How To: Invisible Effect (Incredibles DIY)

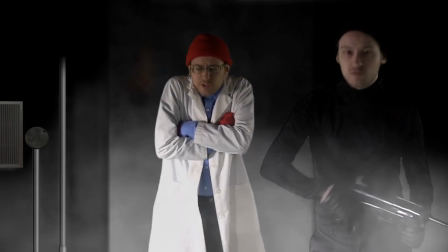Ooh, it's cold.
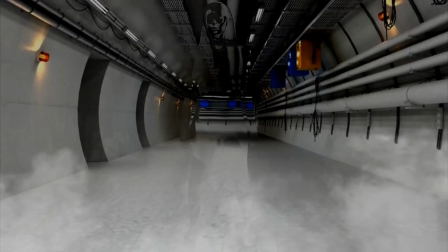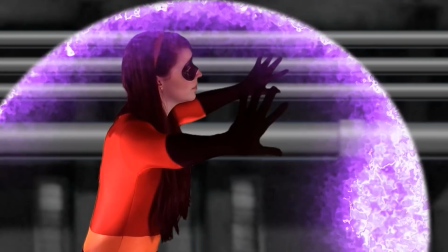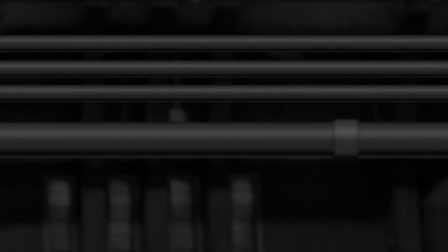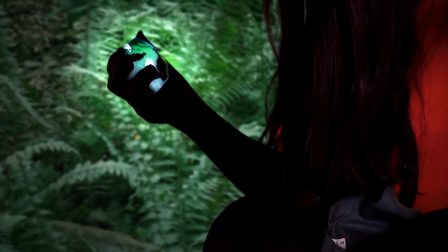Hey everyone, thanks for watching my Incredibles themed action scene. Since I've already done tutorials for all the props that I use, today I'm gonna do an effects tutorial.
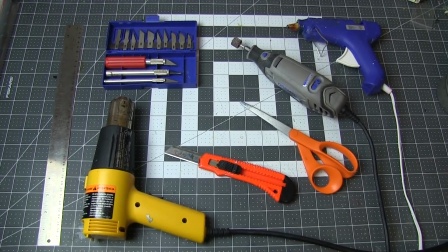So get ready to mash that dislike button. For this build, I used green screen, blue screen, force screen, extra green, fog machine.
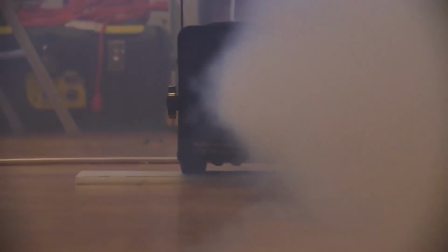Nice. Oh, and one Wendy. Hi!
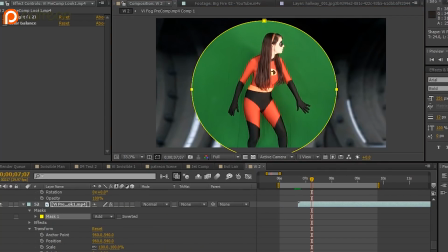The most basic way to do this is just to align the footage so that the foreground plate, that is your subject, starts a little bit after the background plate.
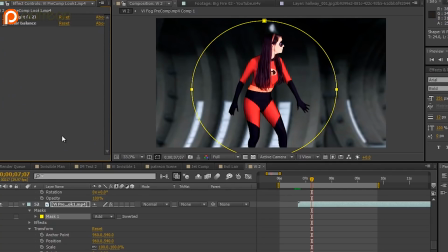This will give the effect of the character popping into existence. This technique was pioneered by George
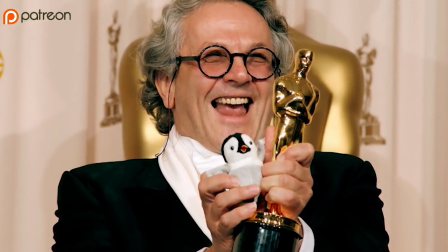Miller. George Miller. Guys, I failed French. Parce que je suis un con américain.
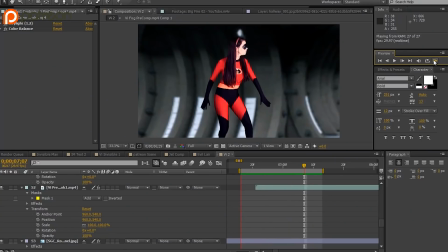The technique was popularized by the show I Dream of Jeannie.
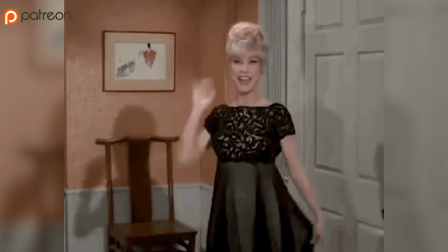Nowadays, it's seen as being very 1960s and campy for some reason, so we can improve upon that effect by adding a crossfade,
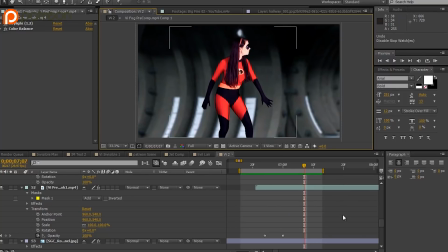which is done simply by keyframing the opacity, and now we've got a sort of Back to the Future fading effect. It's a little more believable, but being from an 80s movie, it's still kind of dated. In The Incredibles, the effect is kind of like she's stepping out from behind a curtain.
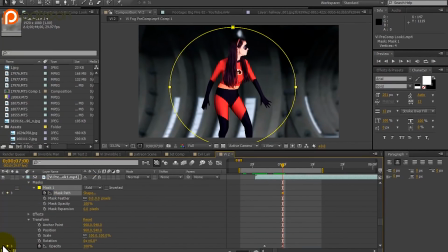To simulate the curtain effect, I'm going to set a keyframe for the mask path at its final shape.
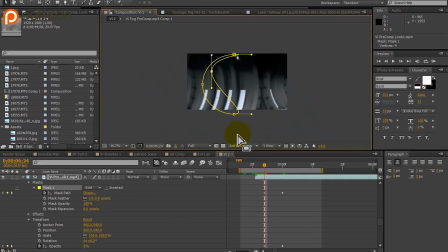The keyframe is the stopwatch button. Then I'm going to roll back to the starting point and change the shape to its beginning position.
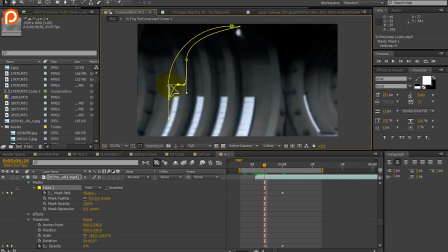This will automatically create a new keyframe, and when we play it back, it'll scroll over the character as if it's a collapsing invisibility shield. You may have to finesse it in between to get it to look right, but again, it's all personal preference.
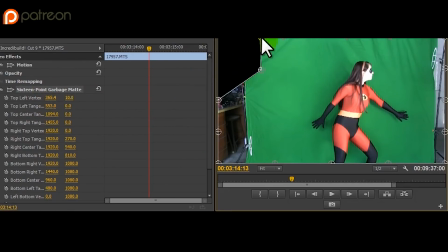So up until now, all this can be done in Premiere Pro, but Premiere's best version of a mask tool is called a 16-point garbage mat.
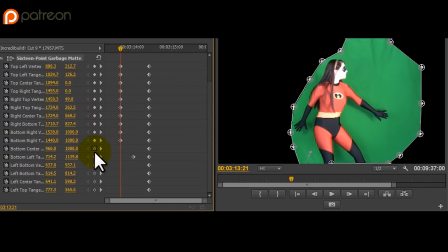I think I know why they called it a garbage mat, and it's stone knives and bear skins in comparison.
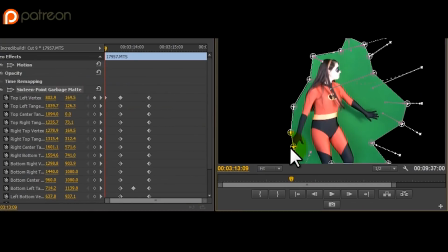You can do it if that's all that's available to you, but it just constantly save after like every change because it's just gonna want to crash the program.
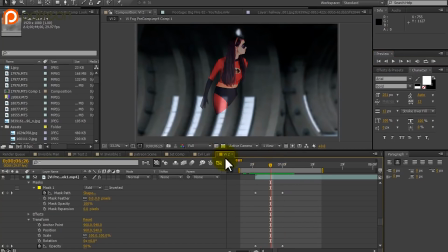Okay, now that harsh edge isn't really working for me, so I'm going to feather the mask and have the starting keyframe some crazy high number, like, I don't know, 300 or something, and have the ending mask point not quite 0, something like 3. This will make the mask diminishingly fuzzy as it passes over the actor.
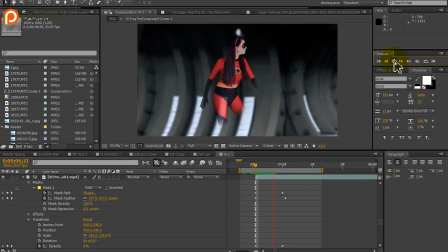Like, it'll start out super fuzzy and then get more and more cohesive as it passes over the character. Again, not necessary, but I think it looks better than a harsh line. Okay, so now that's how it was in the movie, but with a live action scene, I think it looks a little bit silly, you know?
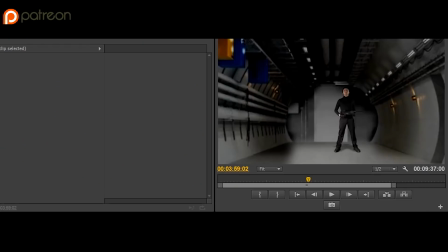So let's add a little bit extra by dropping in a Turbulent Displacement effect. Now I just found out this setting is actually in Premiere Pro, but again, it'll crash the thing.
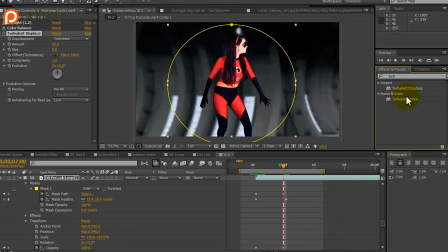It's gonna be a whole stone knives and bearskins. So what we want to do is change the starting keyframe to some crazy huge number. Just make it as squiggly as possible. Add a keyframe for that variable, then go to the very end of the effect and change that number to 0. When you play it back, it should look like an atmospheric lensing effect is collapsing. Because, you know, we all know what that looks like, right?
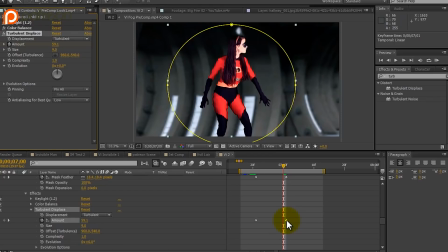You know, distortions in space-time, light waves affected as they travel too close to a gravity well. Well, Einstein-Rosenberg. I just think it helps sell the effect. But always keep in mind that live-action practical effects will help sell a digital effect.
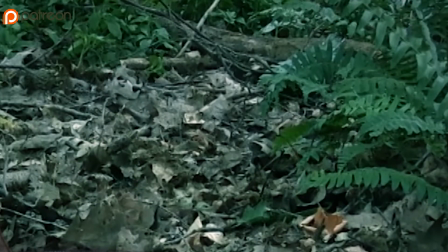So there's a point in that little clip where she turns invisible, and then I had an actual shot of leaves rustling as if she's running by.
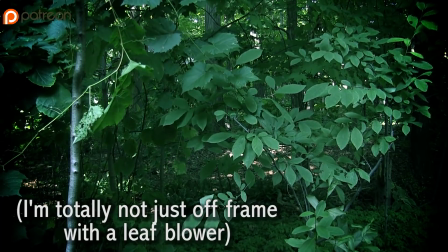Okay, so now we know how to make someone disappear. Let's do an actual invisible person effect.
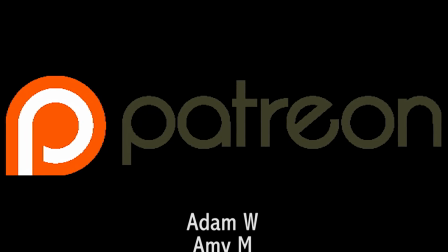But first, this video is brought to you by my patrons, these people, scrolling over the storyboard. In fact, they're the only reason that this particular video exists at all. It was stalled for a couple months due to budgetary issues, and by now has completely missed the Incredibles release date. Although it kind of makes sense again, because there's a Predator movie out, and that also has an invisible character. Guess I'm gonna have to touch base on that later in the video. But I was only able to finish this video at all because of my patrons. And I really can't thank them enough, because every time I film something and it gets delayed, I feel like I've let down everyone who knows that I'm working on that project until it gets completed. And it's why none of you should lose hope that I'm actually gonna release a project that I said I would release. For all the people who are waiting on the next prop tutorial. So thanks again, patrons. All right, now back to the build.
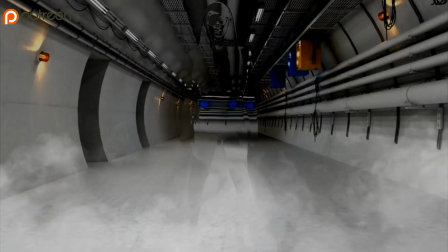I'm gonna show you a couple different ways of doing the invisible man effect. effect because not everybody has After Effects.
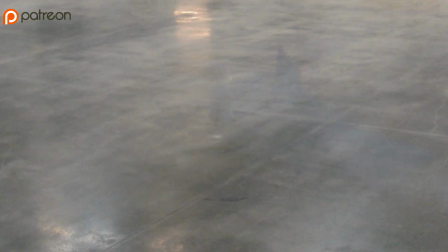So first let's do a version that you can do in Premiere. So we have the shot where the fog rolls in, revealing that there's a gap in the fog where a person is standing.
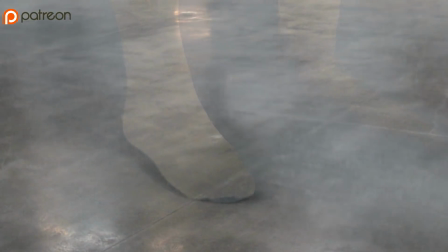I have absolutely no confirmation that that's how Violet's superpowers work, but I needed that to make the story make sense.
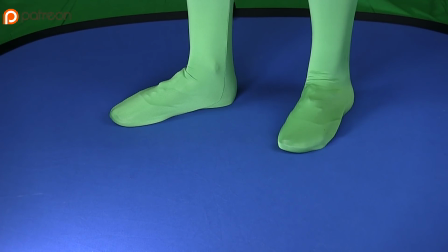So here we go. So I have the actor standing on a blue screen wearing a green morph suit. And then I used a fog machine to simulate refrigerated air.
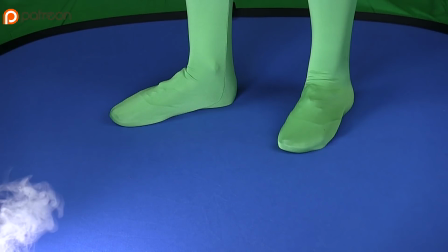That is when it decided to actually work. That's great. A lot of time was spent airing out this garage to do multiple takes.
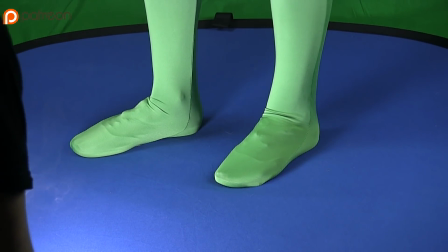It actually doesn't really matter that much what colors you use as long as they're vibrant and different from each other.
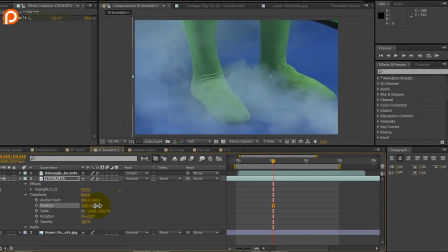And well lit. I mean, depending on your budget, you could have somebody standing on a green blanket wearing red socks.
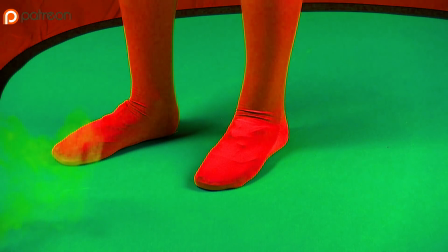Although if you want to do the actual Invisible Man effect, where the actor is interacting with the environment and picking things up,
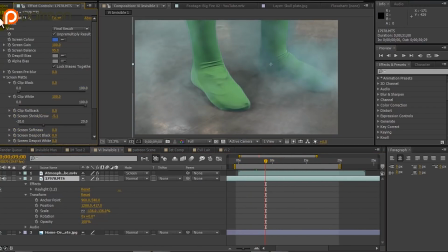moving things around, then they will need to be wearing an evenly lit morph suit. Not necessarily green though.
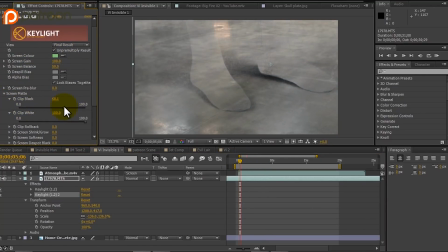Just saying. So what you want to do is apply whatever keying preset you prefer, because there are a bunch, key out the base layer, then duplicate that preset in the same clip, and key out the subject color as well.
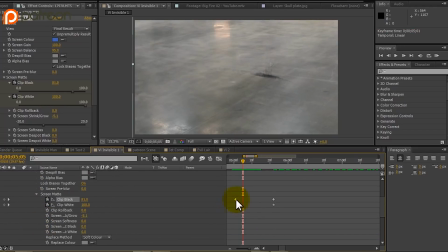However, while you want a good key for your actor, you kind of want what would normally consider to be a bad keying job for the floor that she's standing on. You key out the blue, but not the shadows on the blue. Okay, so now you've got a ghosting effect, and it looks like the fog is reacting with an invisible subject.
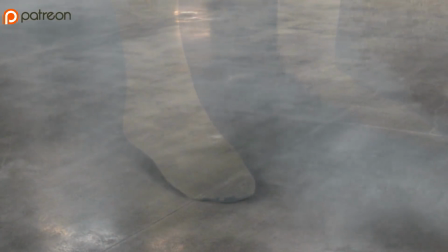And that's great for that shot, but I know that because the new Predator movie just came out, a lot of people are probably watching this to figure out how to do that effect, so let's give that one a shot.
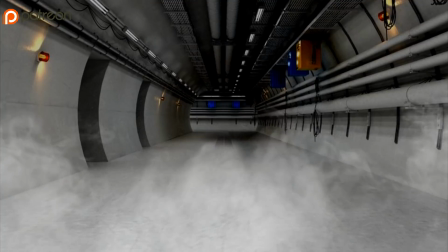First we need a background. In this case we're using a random NORAD looking underground tunnel. I had some fog and pre-rendered it so that it would be an actual footage layer.
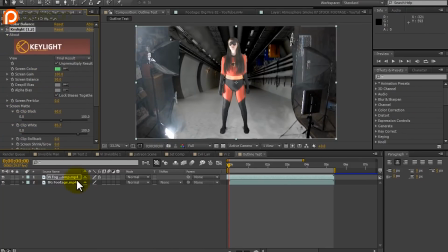Then I dropped the superhero footage on top, keyed out the green. Oh, and real quick, it turns out you actually don't need the actor to be wearing a solid color suit like in the previous shot.
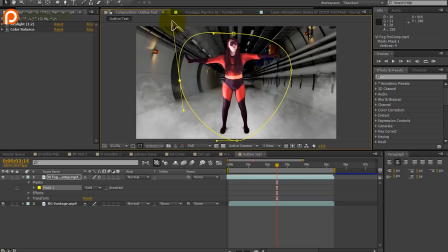You just need them in front of a background that can be keyed out, which if you are watching for a Predator effect, that way you can get a lot more fill detail, I guess you would call it. Kind of makes me want to make a Predator mask now.
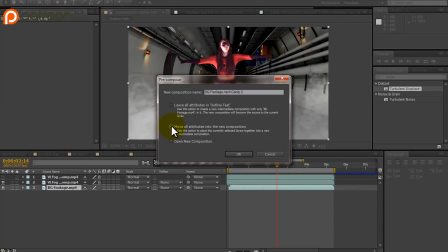Okay, so once you've got those two layers ready,
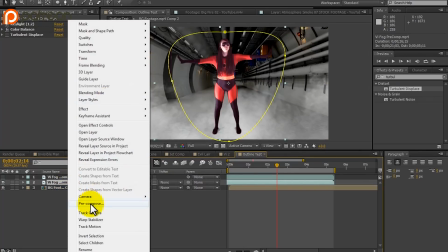you have to change them by going into pre-compose and uncheck leave all attributes and check move all attributes to the new composition.
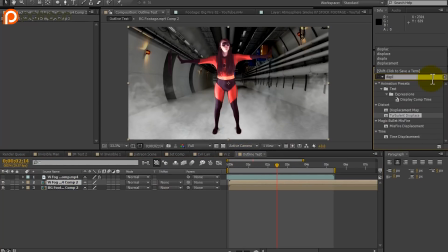Then add a displacement map preset to the background layer and change the target from that layer to the foreground layer. Then shut off the foreground layer, otherwise you're not gonna be able to see it.
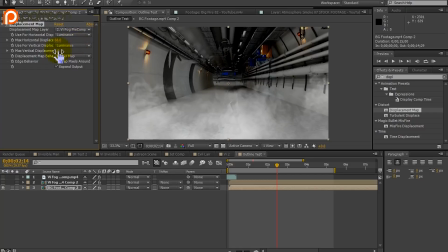To get the distortion light effect, you have to change both the vertical and the horizontal displacement to luminance and adjust the displacement amount however you see fit. I found 63 and 5 to work best, at least for this particular shot.
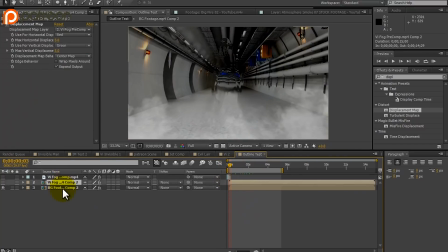It'll change depending on the background that you're using. The greater the number, the more detail it'll show, but after a certain point, it kind of looks weird, you know?
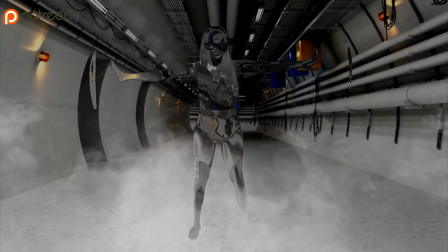Also, the background plate is a huge factor. I found that the more complex the background plate is, the cooler the displacement effect will look.
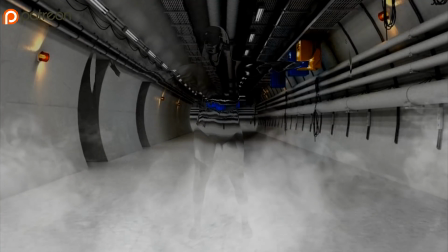To get your character to reappear, you would have wanted to duplicate your footage before you pre-composed it and just not pre-compose the duplications.
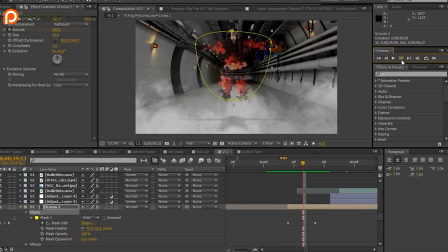You set the opacity on those to 0 and then slowly step it back up to 100, which will give the shot this cool filling in the outline effect when your character reappears.
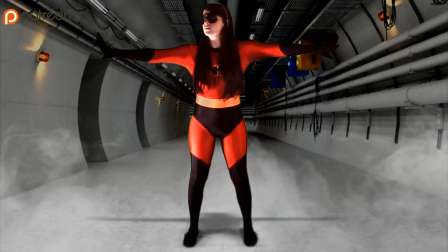Almost like it's a liquid filling up a glass. Alright, that's the invisible effects.
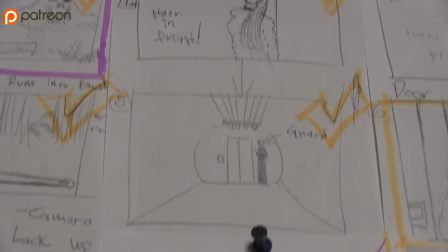We're gonna end it here because the force field stuff and everything else that went into this project is like a year of content and I really need to build something. Hey, thanks for watching everyone. I know that this video was kind of out of character for me and I promise the next one will be a prop. I know this is gonna sound hard to believe, but it's actually infinitely easier for me to make a prop tutorial than it is for me to make a video with an actual narrative structure, you know, like a story. Because with a prop, I just turn the camera on and work, you know? And I'm trying to never let that slip my mind because there's a test film in the next tutorial and it only needs to be 3 shots. Oh, but wouldn't it look great if there was a 4th shot with a creature in it? Yeah. Who's gonna build that? Who's gonna play the creature? But I do honestly believe that a knowledge of effects, both practical and visual, can be helpful to prop makers. Because if you know what the prop has to do, then you can focus your time and energy on that aspect of the prop and not waste it on another aspect that isn't even gonna be seen by the camera.